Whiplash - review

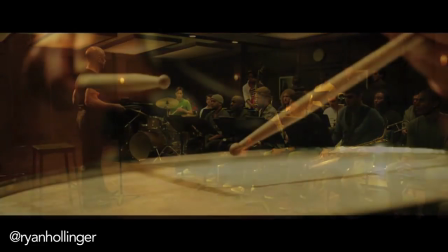0s
Whiplash is this persistent punch to the gut, with each rattle on the snare drum symbolizing your perpetuating heartbeat.
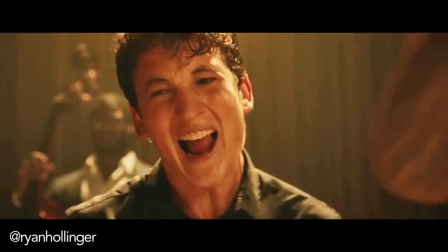11s
Whiplash is a vigorous reminder of the demand and discipline that's required to perfect any form of performance craft.
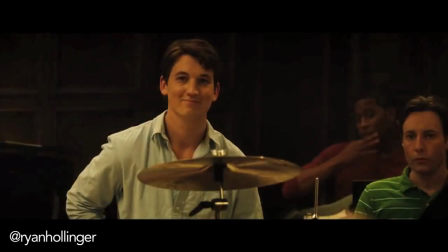18s
Aspiring to be the next great jazz drummer,
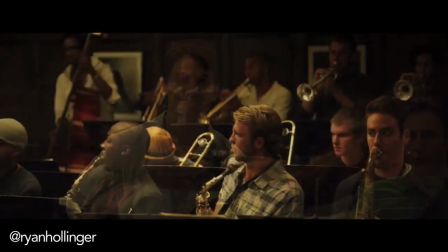20s
young 19-year-old Andrew is invited to join an insidiously quiet yet regimented band conducted by Terence Fletcher,
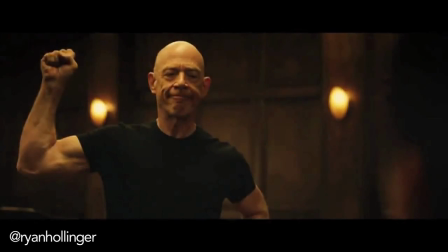27s
who is notorious for his viciously critical nature.
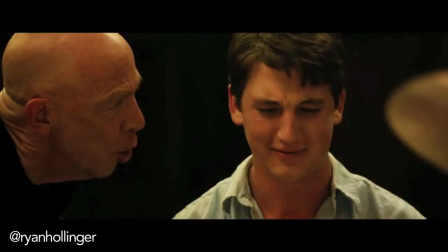31s
What follows is a battle of mental and physical stamina, as both characters conflict in their tireless efforts to achieve flawlessness.
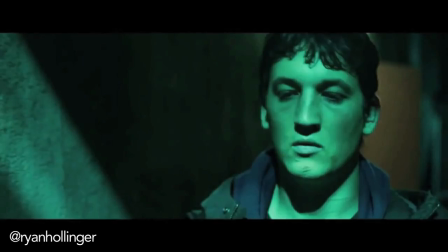39s
The theme of individualistic competitiveness and sacrificial self-restraint keeps both the film and the audience on the absolute edge.
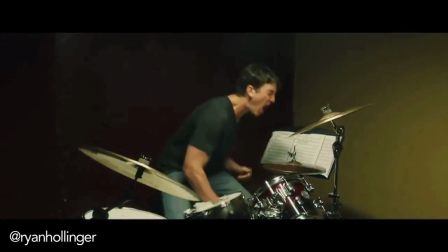48s
There's a constant sense of urgency to the narrative thanks to the sharp and intelligently
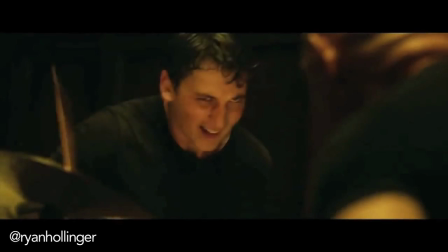53s
structured editing that captures the authenticity and energy of musical desires.
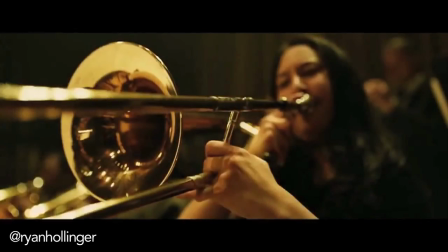58s
A very uncomfortable intimacy is maintained throughout, using close-ups, fast-tracking shots,
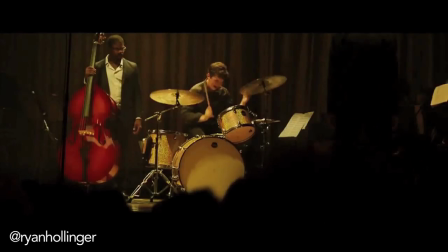64s
and spotlighting that allow the audience to truly engage with Andrew's emotional response to his challenges.
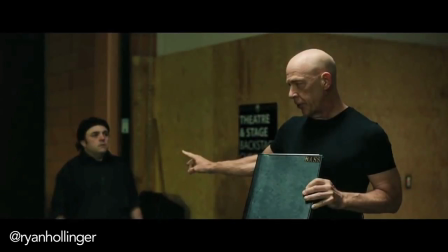70s
In particular, J.K. Simmons' portrayal of Fletcher establishes an extremely aggressive and horrific villain,
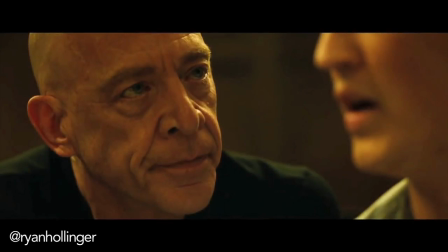77s
whose destructive personality to those around him comes as close as you'll get to a grounded, humanistic monster.
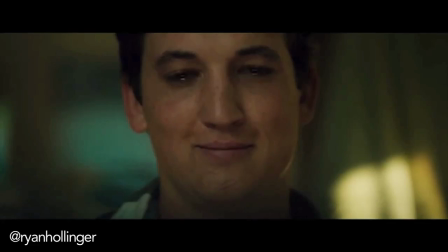84s
Yet, there is an emotional complexity that lies within each character as they display similar sociopathic behaviour.
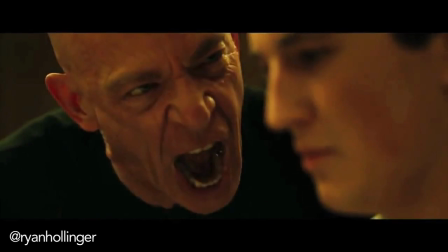92s
With Fletcher, his evil wit and malice sarcasm is indeed darkly humorous, but while you find yourself laughing at it, you can't help but feel sorry for the victims of his verbal retorts.
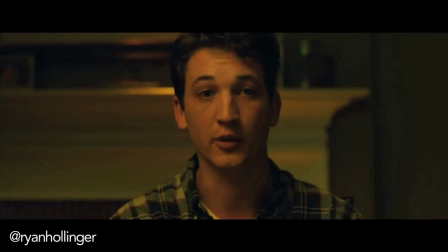103s
Andrew, on the other hand, has a rather shallow and selfish personality that alienates both his family and his peers.
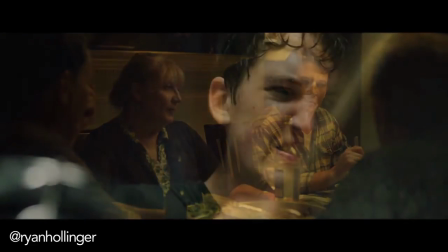109s
He's got an overly condescending attitude, but ironically his shots are composed as predominantly high angles,
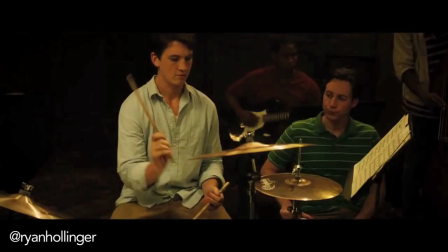116s
because he spends much of his time sitting down as opposed to the constant superior composition given to Fletcher.
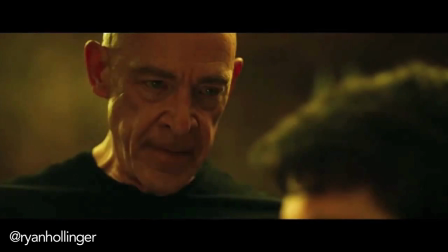123s
Andrew naively looks down on others, but is overshadowed by Fletcher looking down on him.
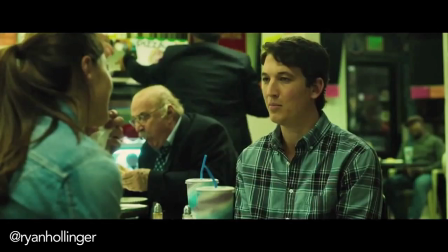130s
Yet, despite Andrew's attitude, there is a significant amount of empathy to be given to him, especially for his desires to make his hopes and dreams come true.
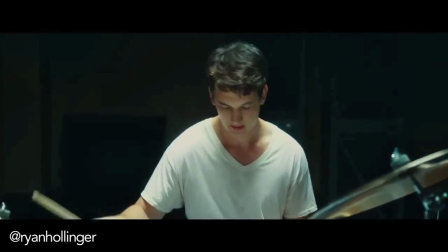140s
He's more committed and attentive than most people, and his relatable situation makes you want to see him prove his overbearing teacher wrong.
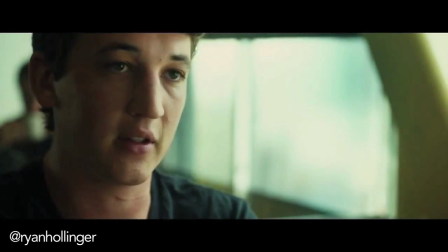148s
While evidently distinct, Miles Teller's performance echoes that of Jesse Eisenberg in The Social Network,
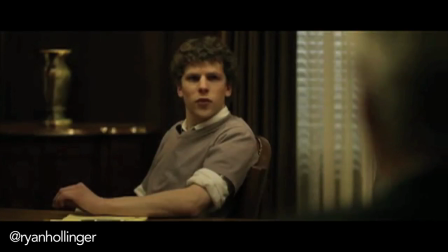154s
so if you're looking for a personality comparison, that's probably the one. Besides the strength of the character's status conflict,
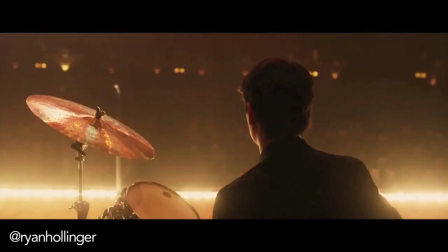162s
Whiplash is able to exceed psychological emotions and communicate physical feelings in such a prominent way.
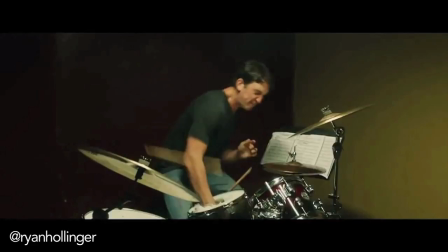168s
I found myself genuinely sweating and gripping my hands in harrowing concern as I watched Andrew fight to perfect his music.
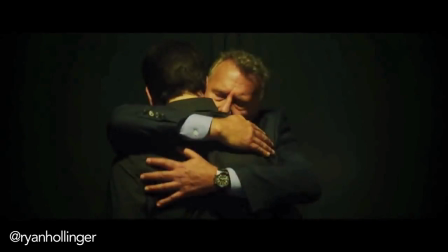176s
At times, it's pretty violent and rather distressing,
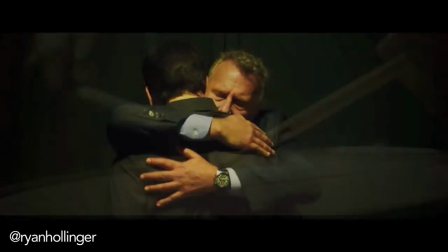180s
and the unpredictable direction the film goes in keeps you biting your lip and trying not to fall off the edge of your seat.
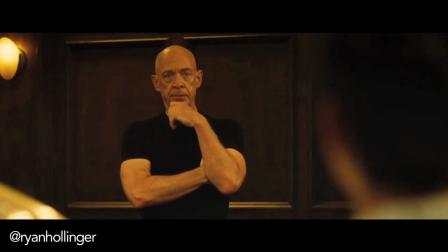188s
Whiplash is a powerful and emotionally enthralling piece of filmmaking that holds its tightly composed cinematography and sound design together with precision editing.
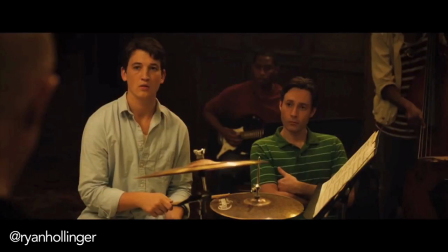197s
It is aesthetically captivating as it is thought-provoking, and every moment seems to literally count.
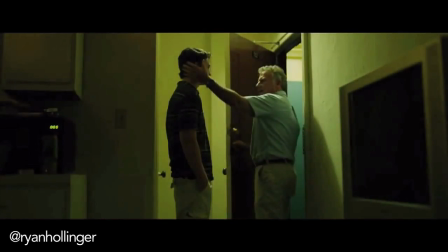206s
You're thrown into a world that's built on the foundations of adrenaline and exuberance, but characterized by antagonism,
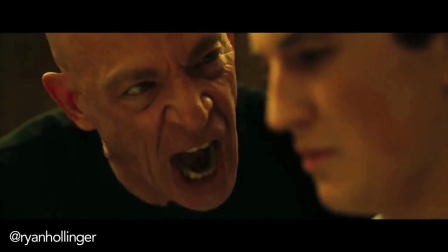212s
to the point where as much as you love the film, the last thing you want to do when in the presence of Fletcher is skip a heartbeat.
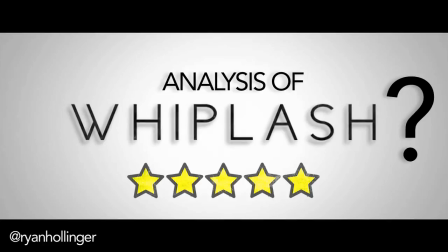221s
Make sure to leave your thoughts on Whiplash below, and if you want to see the film analysed, just let me know. Right, let's all hope I get my voice back.